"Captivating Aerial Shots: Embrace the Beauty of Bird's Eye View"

Hey guys, welcome back to the channel. And today we're still covering camera angles for filmmaking. And for today's video, we'll be exploring the world of aerial shots.
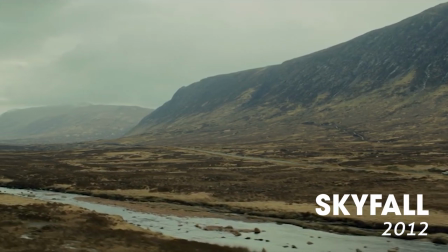20s
Aerial shots provide a unique perspective, allowing us to capture breathtaking landscapes, create epic establishing shots, and provide a fresh and immersive visual experience. So let's soar and jump straight into it. Before we dive into the creative implications of aerial shots, let's better understand technical aspects.
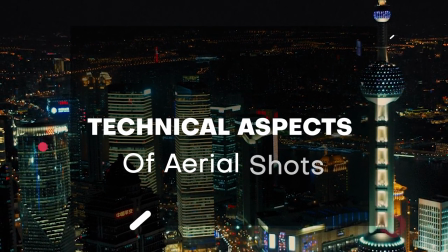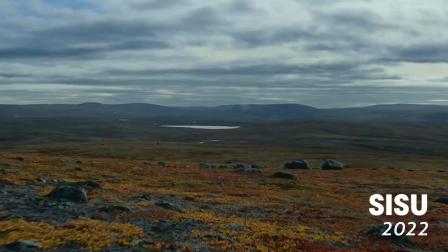44s
An aerial shot is captured from an elevated position, usually using drones, helicopters, or cranes.
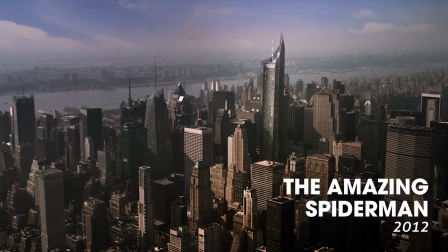50s
This unique vantage point provides a bird's eye view and allows us to capture stunning landscapes, architectural marvels, and dynamic action sequences. Now, let's explore the creative impacts of aerial shots.
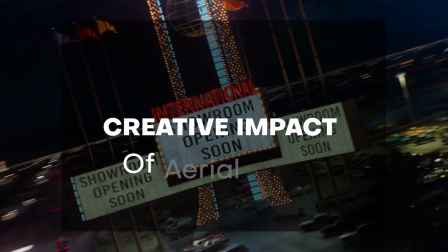These shots have the power to establish the setting, enhance the scale and the scope of the story, and provide an overall breathtaking visual experience for the audience.
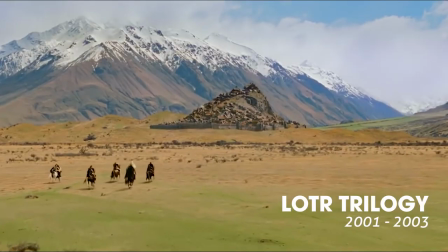77s
In the Lord of the Rings trilogy, director Peter Jackson employs sweeping aerial shots to showcase the vast and majestic landscapes of Middle Earth,
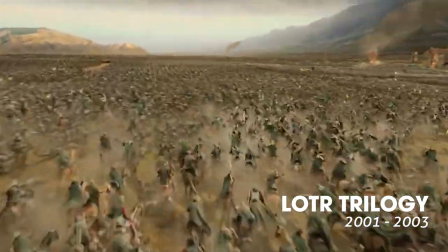86s
transporting us into the epic fantasy realm. Aerial shots can also be used to create dynamic and thrilling action sequences. They provide a unique perspective and allow us to experience the intensity and adrenaline of the scene.
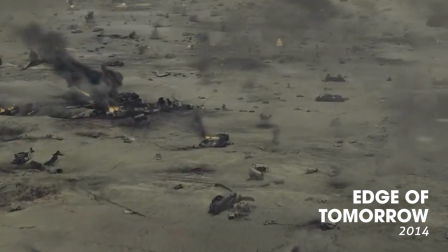103s
Now that we understand the creative power of aerial shots, let's discuss some practical tips so we can use them more effectively. Pay attention to your composition and your framing, as aerial shots rely on the visual elements within the frame to create stunning imagery.
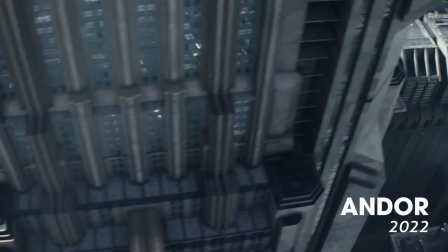120s
Additionally, consider the movement and the dynamics of the shot.
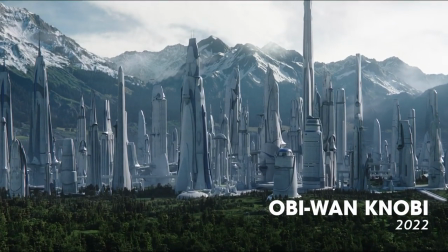123s
Aerial shots can incorporate sweeping aerial movements, revealing breathtaking landscapes, or emphasizing the speed and excitement of a chase scene. And remember, when planning your aerial shots, ensure you follow your local regulations and guidelines when using drones. Safety is paramount, and it's important to be responsible and respectable of your environment. Well, that wraps up our exploration of aerial shots for today's video.
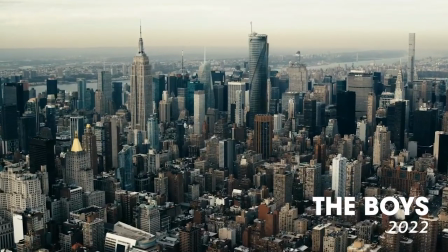147s
And remember that aerial shots allow us to capture stunning landscapes, establish a setting, and create immersive visual experiences. So let your creativity take flight and get out there and shoot some aerial footage on your next project. And once again, thank you for joining us for today's video. If you found this video helpful, go ahead and like it, share it, and subscribe to the channel if you're not already subscribed yet. And don't forget to turn on the notification bell for your latest tips, tricks, and tutorials on filmmaking and photography.